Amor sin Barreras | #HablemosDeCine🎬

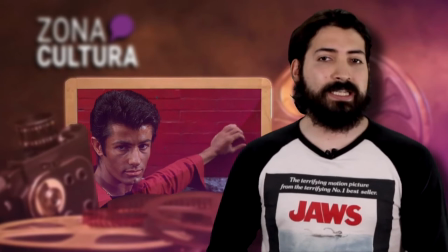(12:18)
Y George Chakrin, como Bernardo, ofrece una elevación más compleja del personaje quien arraigado en sus costumbres y en defensa de su hermana también vela por la preservación
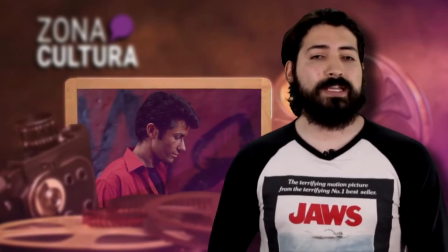(12:26)
de su vida y cultura De forma muy sobreprotectora y también como un líder fiel a sus pandilleros El nivel de producción también es uno al que WISE deja que tenga voz e identidad propia genuinamente esplendorosa La cámara de
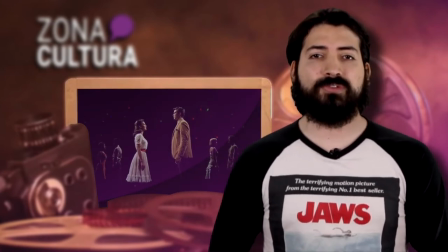(12:39)
Daniel Elfav capturó a Morsin Barreras con nuevas tecnologías Para ese entonces aprovechando
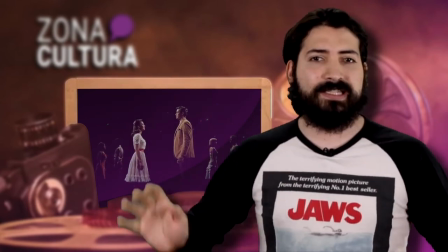(12:43)
el boom de la consagración de la imagen extensa en pantalla Veníamos hace dos años
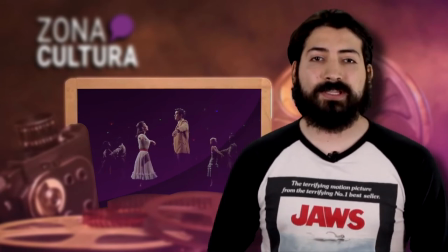(12:48)
de Ben-Hur Con un objetivo de 150 milímetros y el Panasonic que cubría
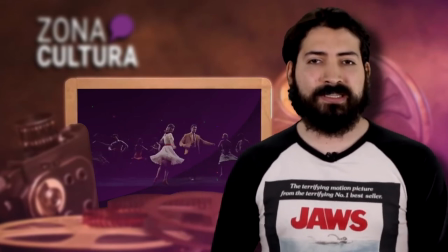(12:53)
un alcance de 65 Esto le permite capturar cada detalle del baile presente con una efusividad y aprecio al detalle gracias a su encuadre Y que a la hora de
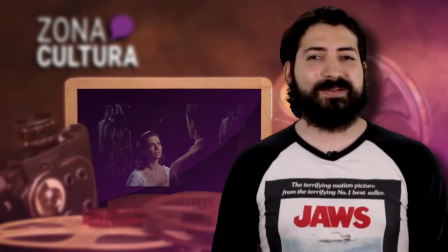(13:01)
mostrar close-ups los fondos pierden un valor estructural como dando a entender la pasión de dos figuras derritiendo al mundo con su devoción Thomas
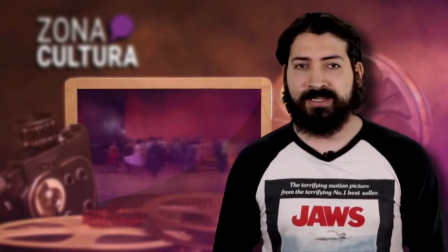(13:09)
Stanford también ayuda mucho en relación con la imagen gracias al montaje, el que resuelve sin lugar a dudas de forma rítmica con el score de Bernstein Y quien también ofrece
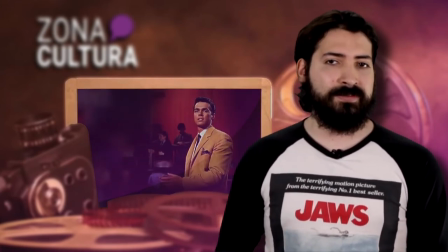(13:17)
vistazos que solo el cine puede ofrecer de concepciones vagas dentro del teatro como el encuentro de María y Tony,
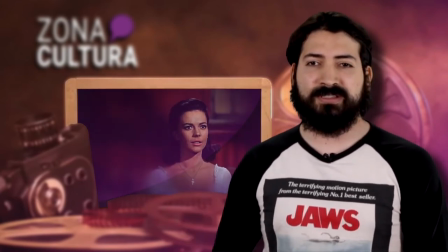(13:22)
que disuelve todo lo demás para pasar a un encuentro entre los dos lento y que la cámara no corta,
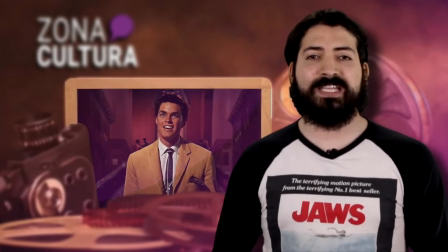(13:27)
y que también pasa con el andar de Tony cuando comienza a cantar María, que te pone los pelos de punta por la belleza.
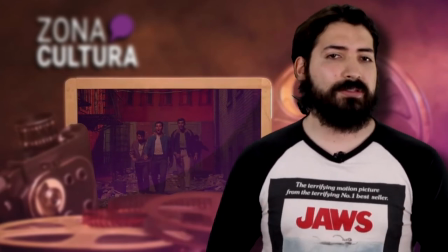(13:33)
El diseño de producción de Boris Levin es también muy logrado, capturando un espacio realista y sucio de la ciudad,
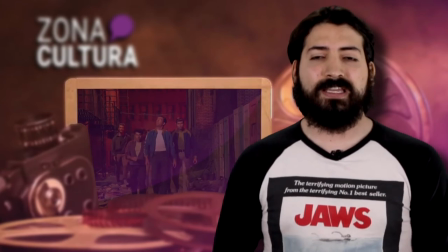(13:38)
pero con elementos que sirven para que los actores expresen sus sentires a través del baile en estructura jamás sacada fuera de la concepción naturista de la urbe.
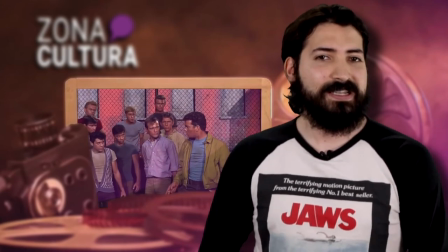(13:46)
O sea, hay tubos y en ellos se mueven y hay basura y en ellos saltan en la basura. Amor sin barreras tuvo el éxito y público que merecía, volviéndose la película más taquillera de 1961 con 44.1 millones de dólares a nivel mundial, volviéndose además la película más taquillera de la historia hasta 1965, lo cual es bastante irónico porque United Artists, ya el estudio que había generado toda la producción y sus contratos que estipulaban pagos extra, pues terminaron dándole solo al estudio 2.5 millones de ingresos.
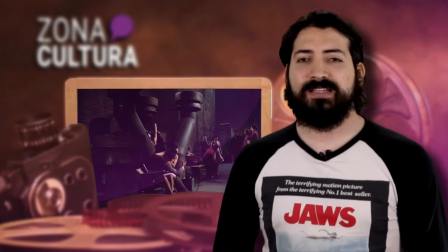(14:16)
Terminaría siendo historia además dentro de la consagración de Norteamérica por obtener 10 de las 11 nominaciones al premio Oscar,
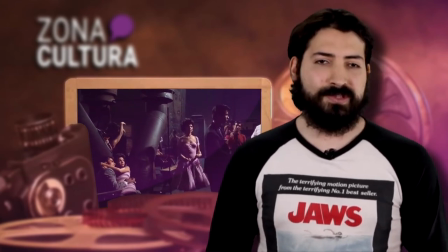(14:23)
volviéndose el musical más galardonado del premio en su historia con todo y un honorario para Robbins,
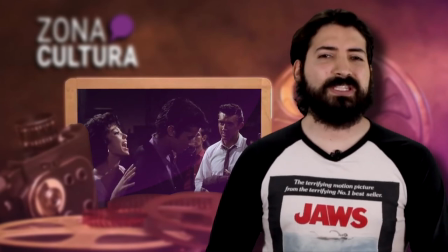(14:29)
pero por alguna razón no obtendría premio Ernest Lehmann,
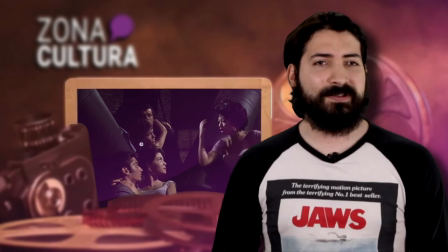(14:32)
una tragedia en realidad cuando él fue una figura clave que intuyó los cambios que eran necesarios para la obra.
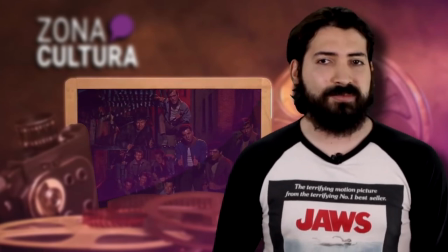(14:38)
Esta es una de las joyas coronales del género musical de los 60's y dentro del cine en sí.
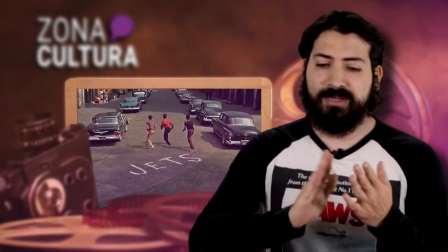(14:45)
Es un viaje enérgico y doloroso que no deja a nadie indiferente y que con el paso del tiempo los dos mensajes terminan siendo latentes.
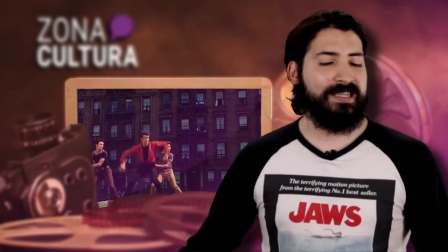(14:54)
Tanto la universalidad del amor como también esta
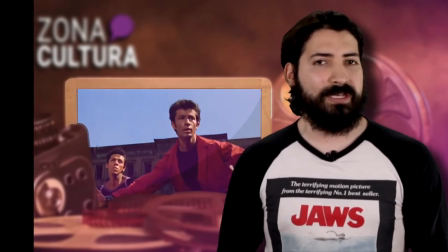(14:59)
condición ajena de cuando llegas a un país y todos te ven con odio por tu color de piel. eso fue todo, no se olviden de checar la carta de la cultura en Zona Franca, aquí están mis redes sociales la partida de Stephen Sondheim es una bastante fuerte para el medio cultural y la verdad si es una que me duele en un gran sentido porque crecí viendo Amor sin Barreras y también es algo muy notorio la capacidad que tiene de entender la obra de Shakespeare y adaptarla en la letra que la letra es Es demoradamente hermosa. Me parece sorprendente cómo todo este cúmulo de ideas, incluso ya en el cine, a la hora de interpretar a María, logran hacer la mayor expresión de cuando te enamoras por primera vez. Y creo que nadie más ha capturado este sentir. Sí, es muy triste, pero así somos nosotros, los humanos. Un día cerramos los ojos y dejamos un legado para los demás. Nos vemos.